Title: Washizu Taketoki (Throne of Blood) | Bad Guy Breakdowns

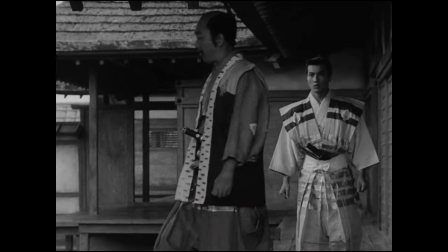We don't really need to understand them because they exist purely to support the allegory and then
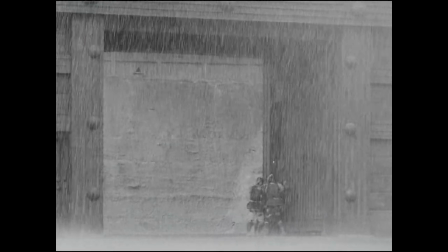act as one of either the rock or the hard place that Woshizu finds himself between at the conclusion.
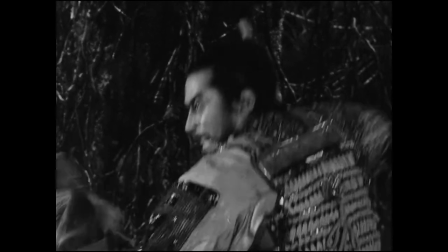And that means we can spend more time with Woshizu himself, the character on which the whole of Throne of Blood rests.
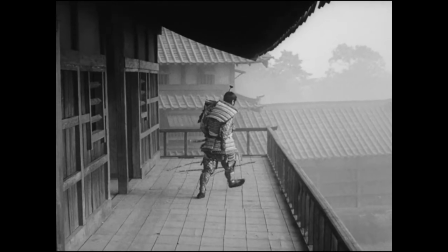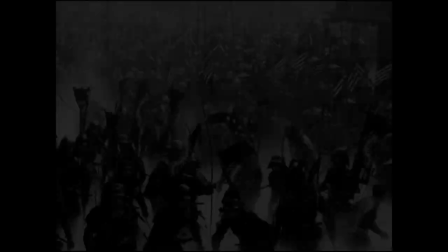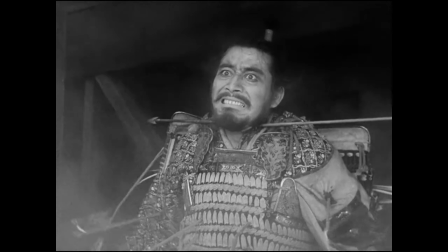As well as that, it means that the violent death of Woshizu can be depicted in a much more symbolic way.
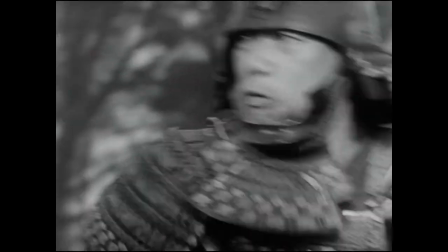There's no great rush to reintroduce Noriasu to the story so we can root for him in their final duel.
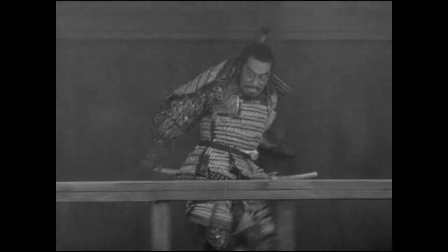Instead, Kurosawa relishes the idea of this conclusion being more metaphor than anything else.
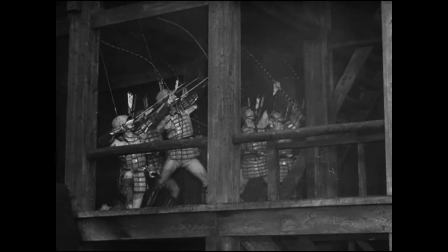Washizu's mist-shrouded men turning on him as he panically races around the battlements
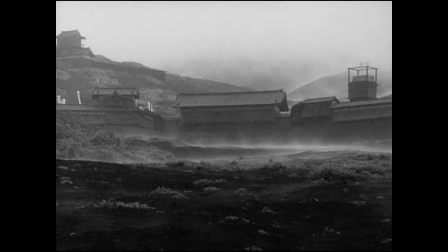of his own castle is very clearly the consequences of his own actions coming back to haunt him,
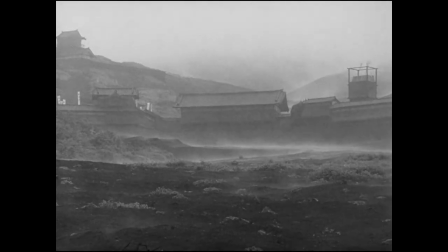literally the ghosts of his past yanking him and all he has achieved back down into the ground.
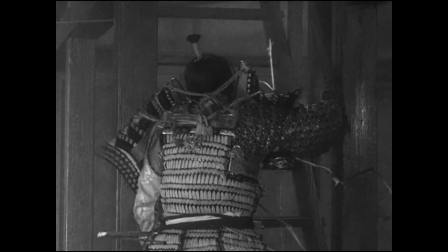And while the theme of impermanence exists in both Throne of Blood and Macbeth, Kurosawa takes it to an extreme,
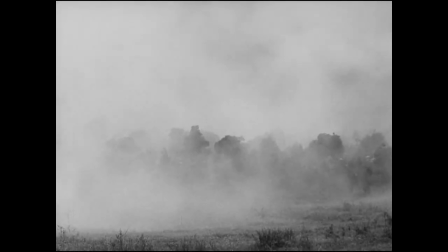removing almost any kind of grounded narrative for his main character's death and instead making these final moments all about the theme.
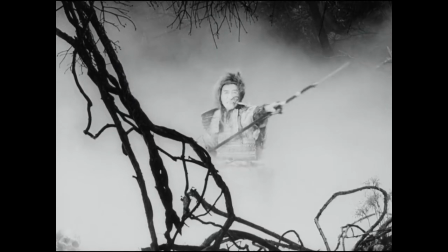The changes to the conclusion of Throne of Blood give us a distilled view of the allegory behind it.
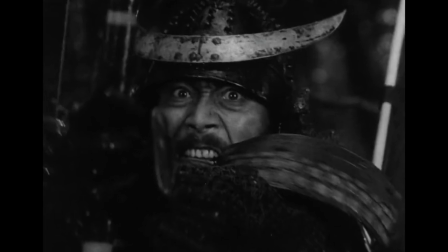That ambition can corrupt even the best of us.
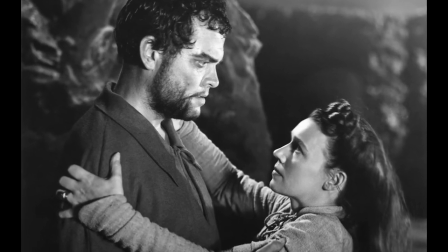But while Macbeth initially presents its protagonist as a loyal and good man with a loving marriage,
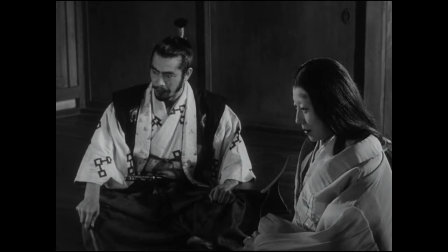I don't know if you can say the same same for this.
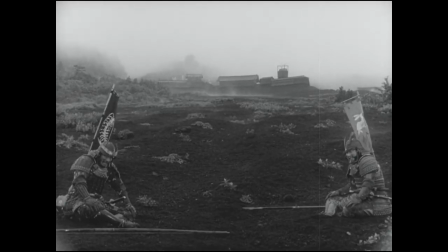Yes, Woshizu dismisses the suggestion that he will replace his lord when it is first made to him,
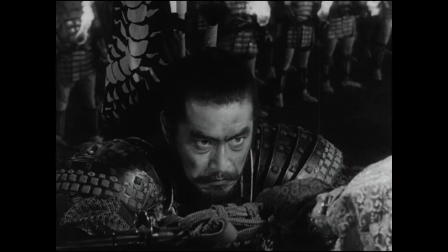but the performance of Mifune, to me, says that it really didn't take much to get his character thinking of betrayal.
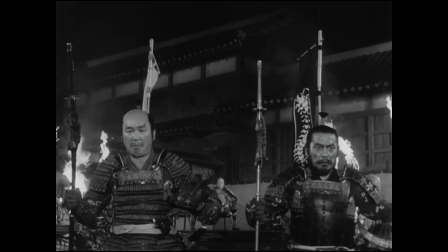The tragedy of Woshizu feeling less like a tragedy and more like the inevitable downfall of a not very nice person.
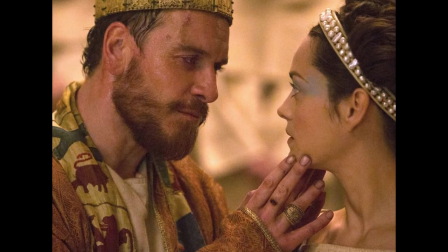Likewise, While Mr. and Mrs. Macbeth descend into conspiratorial plotting as a result of their love and implicit trust in one another,
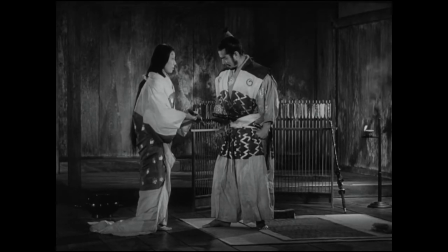Woshizu and Araji begin their scheming while kind of hating each other.
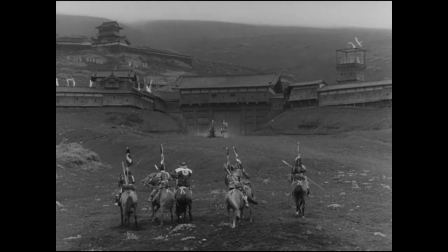These distinctions might be partially down to the change in setting to feudal Japan and what this means for the believable presentation of nobles,
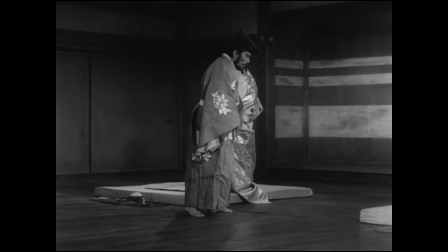but to understand how Woshizu manages to remain compelling when the tragedy of his character is all but erased,
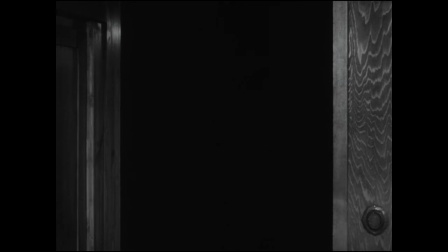we need to look at the lady sat beside him in a little more detail.
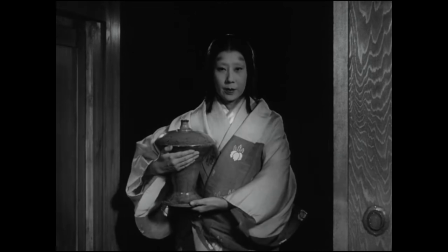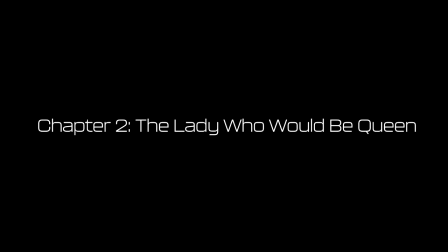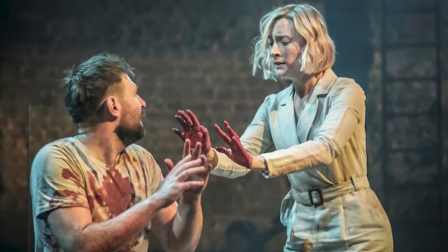The naming of a character or popular figure as a Lady Macbeth has kind of become a cultural
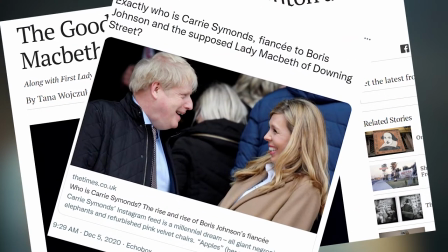shorthand for a manipulative woman who causes the downfall of a good man with her meddling,
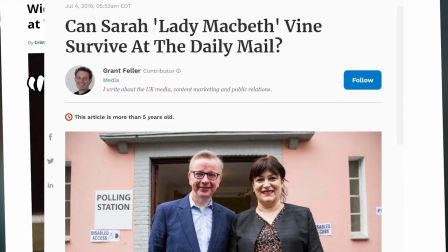someone who sits in the background and doesn't take an active role but aspires to greatness anyway.
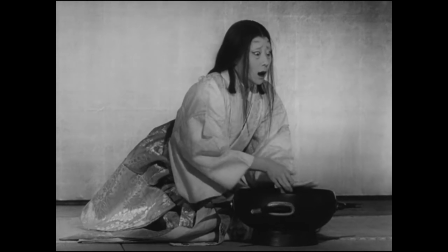It's a coward essentially, and I've always found that to be a bit unfair on the character.
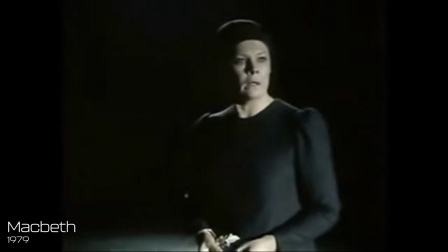Yes, she encourages her husband to act on his own ambitions, but they are ultimately his ambitions.
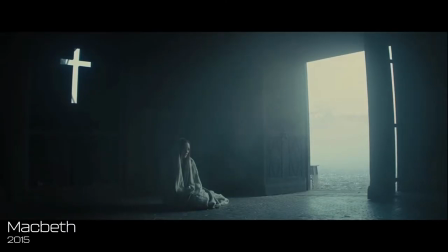And although she is the character who initially floats the idea of the murders they commit,
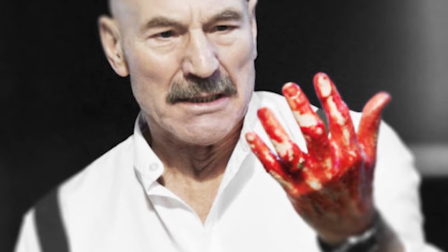let's be real here, Macbeth is a big boy, he could have said no. And although Macbeth is normally the one left with the task of actually performing them,
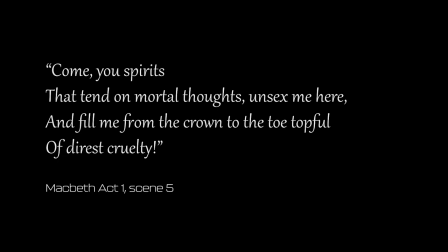it's very clear in her dialogue that she would take the burden of rulership and the guilt of these crimes onto herself, if only she weren't held back by her biological sex.
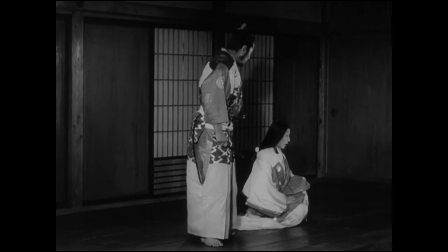So, when people are looking for a character with which to label the archetype of the manipulative,
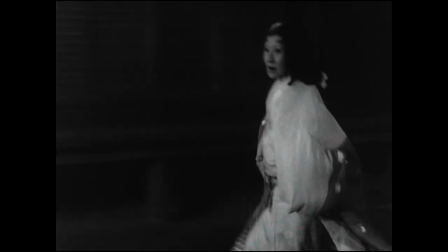secretive woman, troubling though it may be, they'd actually be better off using Araji rather than Lady Macbeth.
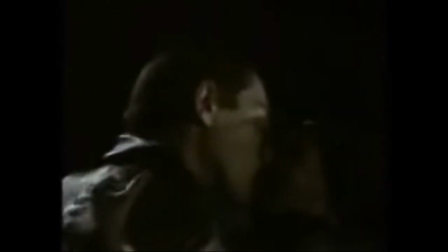Where the latter is warm and loving to her partner, Araji is antagonistic and spiteful.